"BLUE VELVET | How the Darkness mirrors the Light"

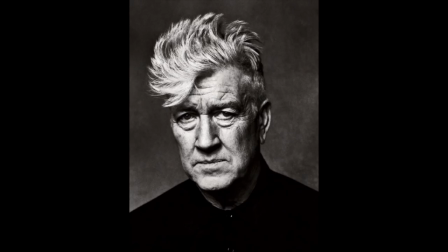0:07 David Lynch's body of work shapes him as one of the strangest and most influential film directors. A great believer in discovering ideas through transcendental meditation, he has the ability to communicate ideas through various elements of form,
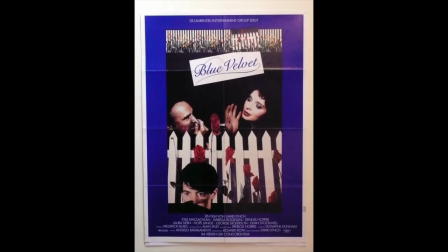0:20 music, and visuals, making the meaning of his films always about discovery and never surface level.
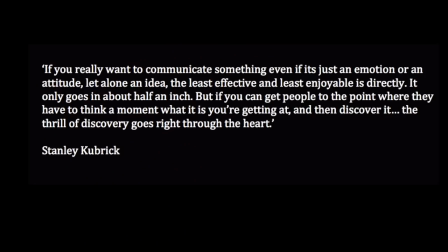0:26 Stanley Kubrick was also a believer in using cinema this way.
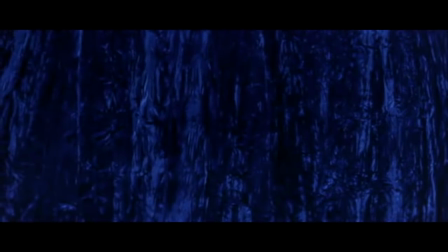0:45 The opening moments of the film tell us everything we need to know about the film's themes. The color blue represents secrets.
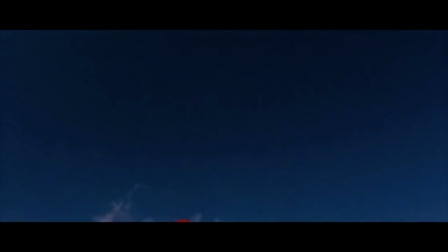0:51 By opening the curtains of the opening image, it lets us know that we will be allowed into a world full of intimate personal details.
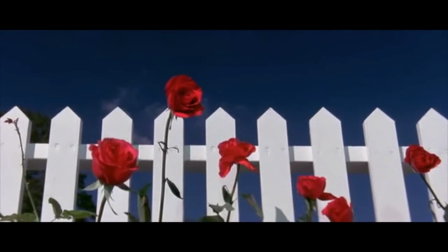0:58 This is then supported by a series of shots, giving us the impression of a typical happy town with iconic images,
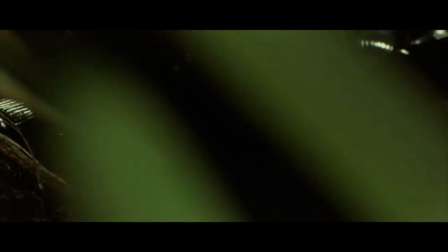1:05 and then telling us with visual information and great sound design that despite the image that is first seen,
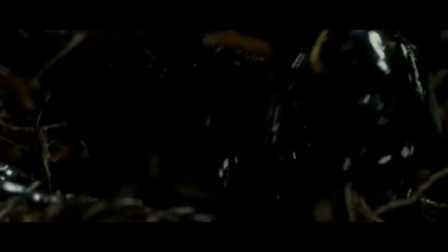1:10 dark creatures lurk beneath the surface and will be explored throughout the film.
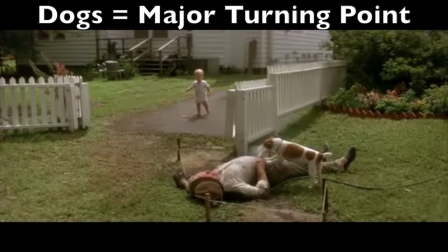1:14 Along with the repeated color blue signaling secrets across Lynch's films, the use of a dog is a major turning point in his films.
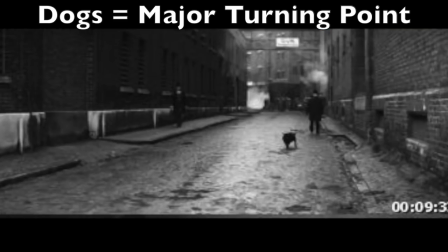1:22 A dog's presence can be seen when Anthony Hopkins first approaches the Elephant Man, and when Nicolas Cage's character meets a troublesome character in Wild at Heart.
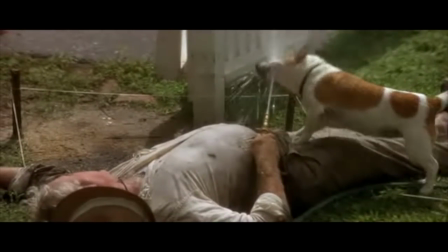1:31 In this instance, the dog approaches Jeffrey's father. It is a signal to the audience that this event is life-changing and will set all other events into motion.
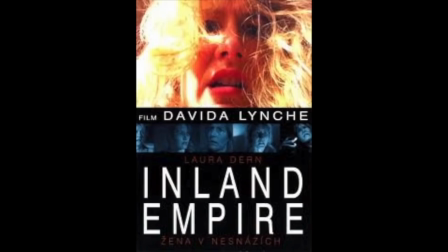1:39 Most of the visual references that are mentioned will apply to all of Lynch's films, as he uses these elements often to get across meaning and emotion.
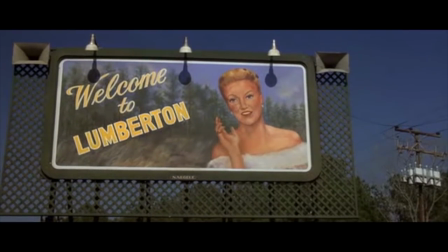1:49 The world that is presented to us in Blue Velvet follows one of Lynch's most commonly used themes, the idea of duality.
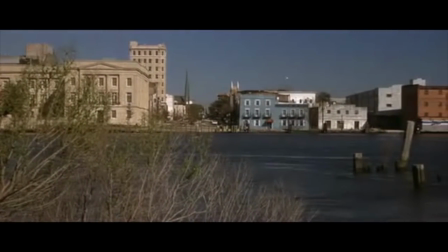1:56 The small town is literally split in half by Lincoln Avenue.
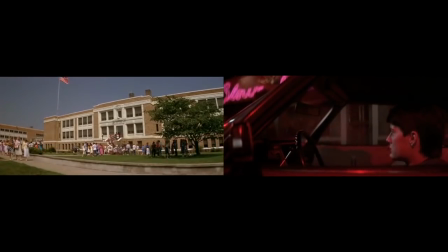1:59 This street splits the dark, dingy, crime-filled streets of the town with the lighter side full of trees and children and schools.
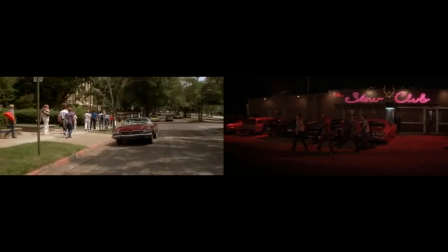2:07 Everything in the film has a mirrored opposite.
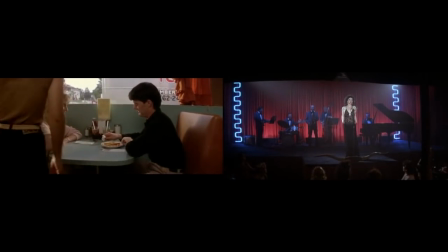2:09 Even the cheery diner in the darker side of town is represented by the dark, smoky bar where Dorothy sings.
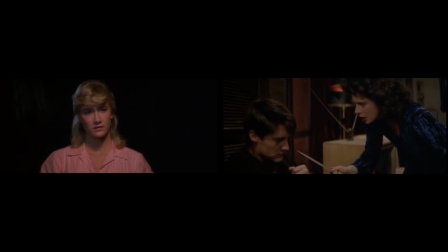2:16 Even characters have opposites. Sandy wears pinks and whites and has angelic blonde hair, having relatively normal relationships.
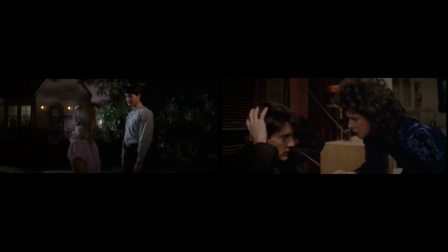2:24 She is mirrored in the form of Dorothy, who dresses in blacks and blues and is forced to engage in harmful relationships.
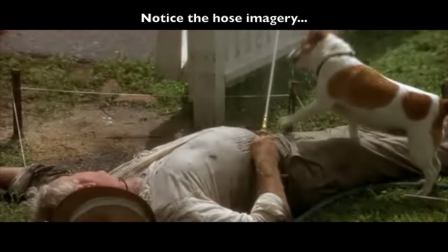2:32 Both fathers are emasculated in the film. Also, Dorothy's husband is humiliated and killed.
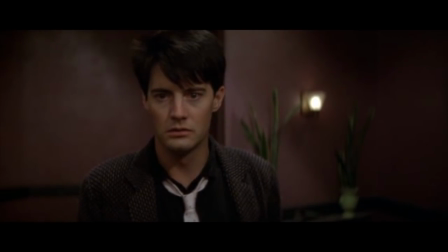2:39 This could be making a statement about weakness in father figures, also a theme through Lynch's work,
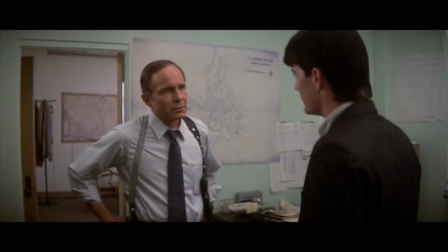2:45 especially in the 1970 short film The Grandmother. Sandy's father, who is the best of the good cops, also was mirrored by the Yellow Man,
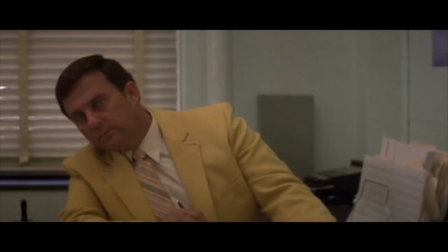2:54 fulfilling similar roles on different sides of the town, but ironically they are led to each other because they are partners.
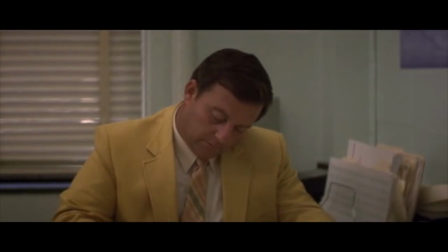3:00 This is only discovered near the end of the film when the two worlds begin to merge and reveal similarities.
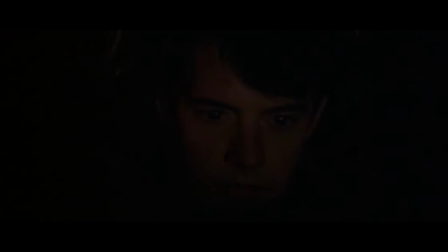3:06 The reason for this theme is related directly to Jeffrey. The misdirection at the beginning of the film allows us to think that Jeffrey is innocent and curious, but as the film continues we notice how disturbingly close he is to Frank's character.
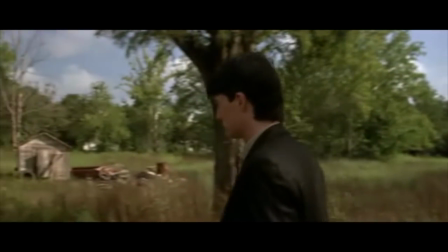3:21 Although returning to the small town because of his father, Jeffrey is not from the lighter side of town,
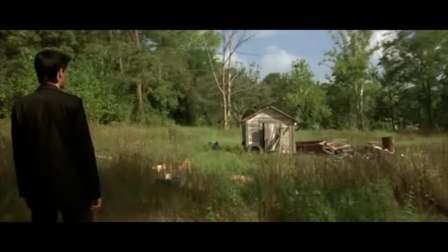3:27 and as the story unfolds, his actions don't represent that side.
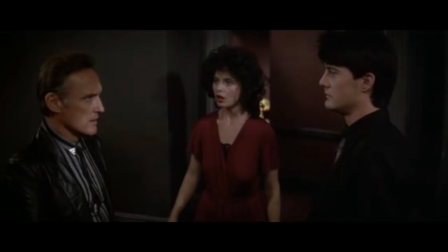3:31 We see him getting closer and closer to the thoughts, actions, and relationships that Frank would have.
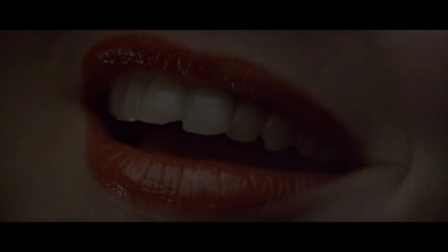3:36 The major turning point where Frank and Jeffrey begin to align is when Jeffrey gives in and finally beats Dorothy the way that Frank would.
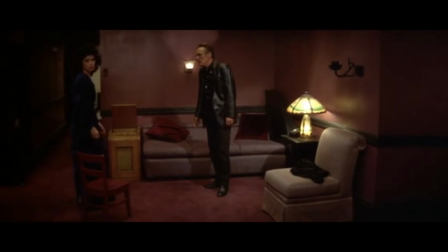3:44 They begin to share the way in which they treat Dorothy. Frank uses her to feel power and control, and Jeffrey uses her to focus his mystery and secret thrill.
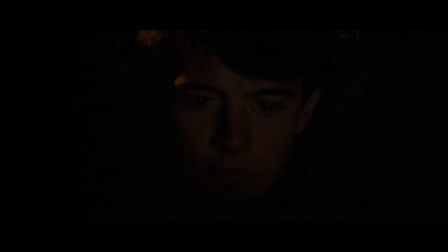3:52 During the joyride that brings Frank and Jeffrey together, we can see that Jeffrey is dressed in black and white, representing his double life.
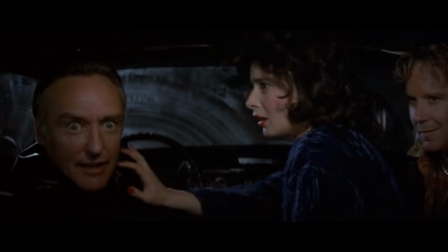4:00 Shortly after that, Frank calls out, "You're like me." In Lynch's films, the painting of faces is to give a grotesque and frightening effect.
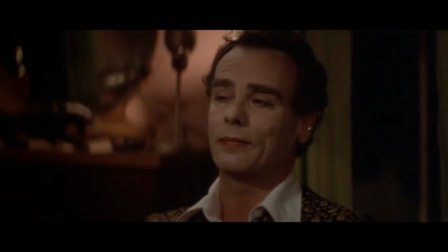4:08 We can see this on Ben's character, Frank's cohort, as he sings in Dreams.
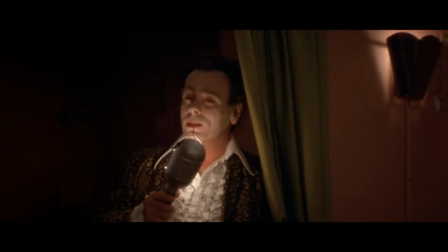4:14 A candy-colored clown, they call the Sandman, tiptoes to my room.
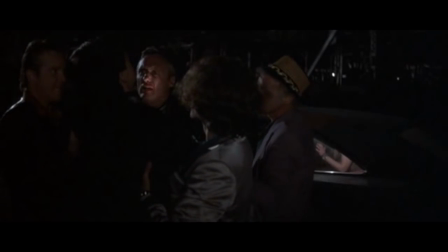4:20 And this song is heard again when Frank covers himself in lipstick to achieve the same effect.
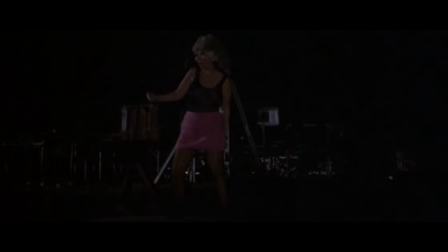4:26 Then I drift away.
Meaning here can be found when he covers Jeffrey in the same lipstick, all to make the point on revealing Jeffrey's true nature.
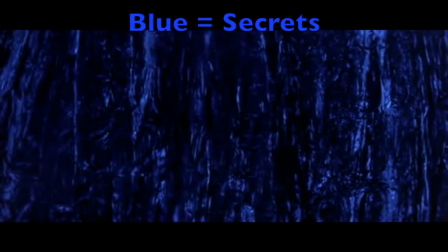4:38 Blue is used to represent secrets in the film. Here are a few examples that reinforce Jeffrey taking on a double life and secret persona.
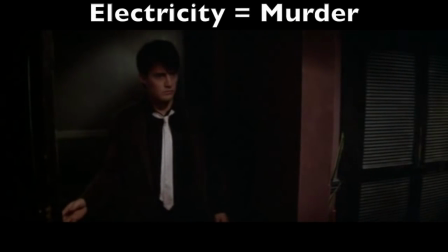4:51 Like the face painting and the use of dogs, which is common in Lynch's work to get across similar meanings,
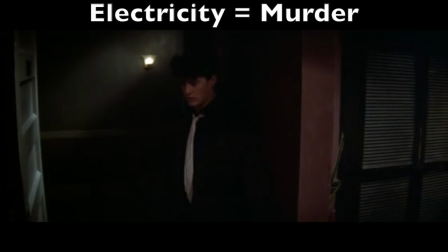4:57 the use of electricity is usually linked with murder. When the dead body is found,
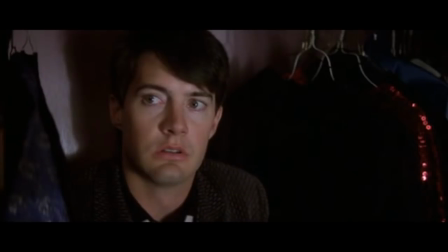5:02 we can hear an electric drum in the background as a noticeable presence. This can be seen again when Frank is killed and the light bulb frazzles. Other examples of this can be seen in Mulholland Drive.
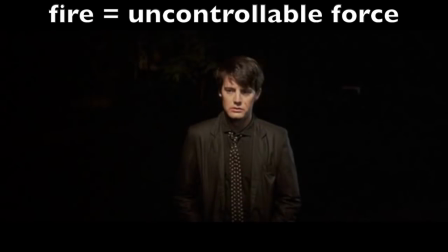5:18 The visual theme that's repeated through the film and all Lynch's work is the use of fire to represent a wild and uncontrollable force,
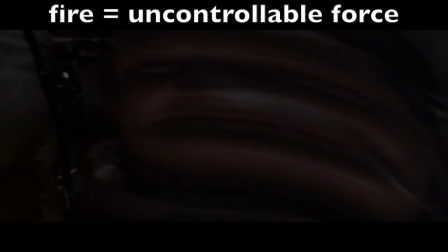5:26 probably used most in Wild at Heart.
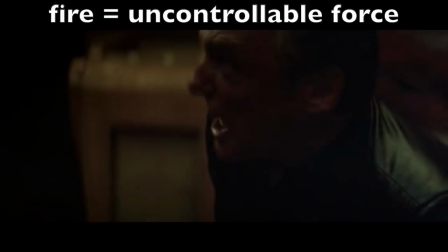5:28 The image is seen in Blue Velvet in the form of a candle, but the timing of these images adds meaning to link Frank and Jeffrey's characters.
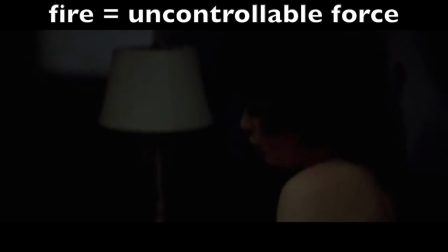5:36 The image is seen during forceful and intimate moments with Dorothy for Frank, but when Jeffrey finally decides to beat her,
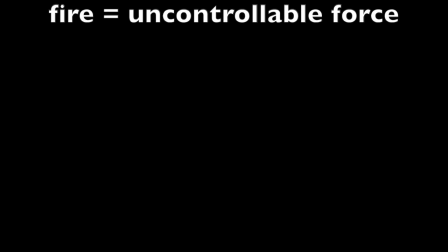5:43 we are presented with the same image, connecting the two through visual language.
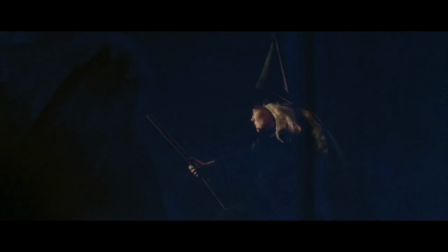5:48 Although not as blatant as Wild at Heart, the presence of a Wizard of Oz theme can be noted at several points.
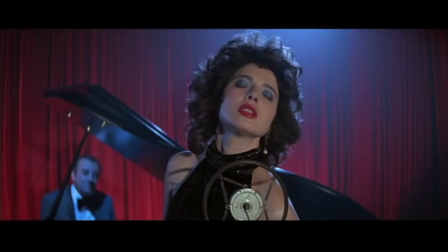5:54 Dorothy, as a character, mirrors that of Dorothy and the Wizard of Oz. Both are removed from their worlds and wish to return.
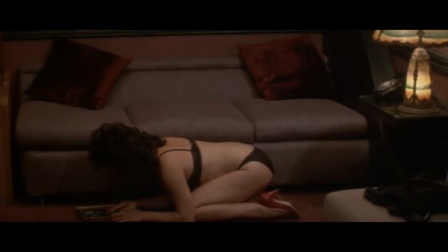6:01 Our Blue Velvet Dorothy is a more twisted version, and at one point even wears the iconic red shoes.
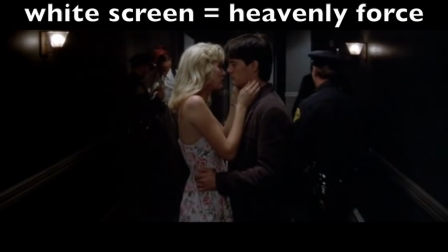6:07 The final motif used here is the screen being blown out to a white, often representing heaven or the presence of heavenly forces.
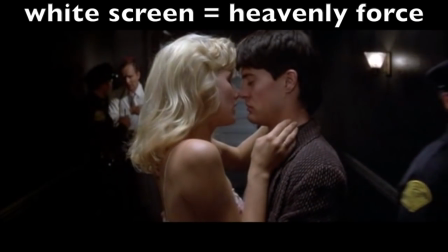6:15 This is seen near the end of the film where Jeffrey reaches Sandy,
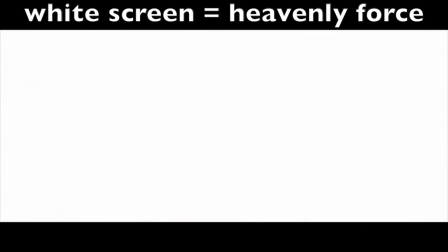6:19 possibly giving us the meaning that despite the terrible events of the film, love can conquer over evil.
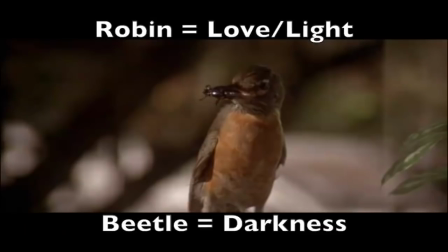6:24 This message is reinforced with the closing image of a robin, which has been referred to as love eating a worm, which was used at the beginning of a film to represent the darker and more horrible things lurking below the surface, telling us again that love can triumph over the darkness.
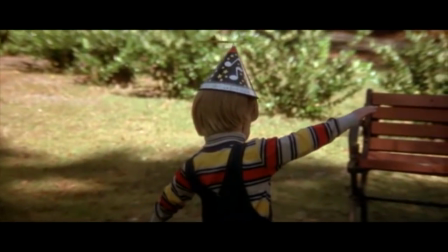6:41 Blue Velvet is a happy medium between his more traditional films like Elephant Man and The Straight Story and his more Lynchian work in Mulholland Drive.
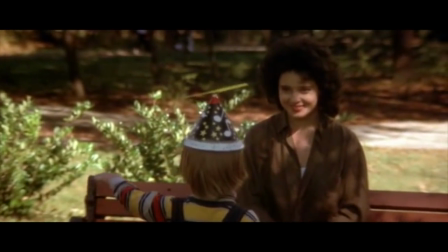6:49 Despite the subjective interpretations of his films, they are so cinematic in nature that they always delve into our thinking,
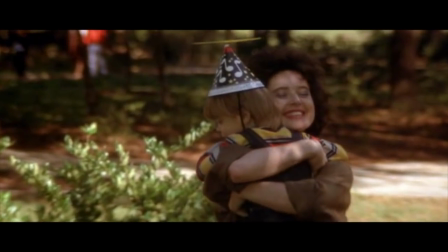6:55 and whether they are your type of film or not, they are so memorable that you can't help but be affected in some way.
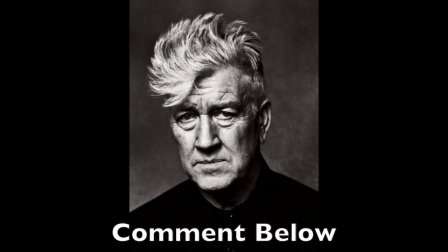7:01 So what's your favourite David Lynch film? Comment below and let me know.
I close my eyes.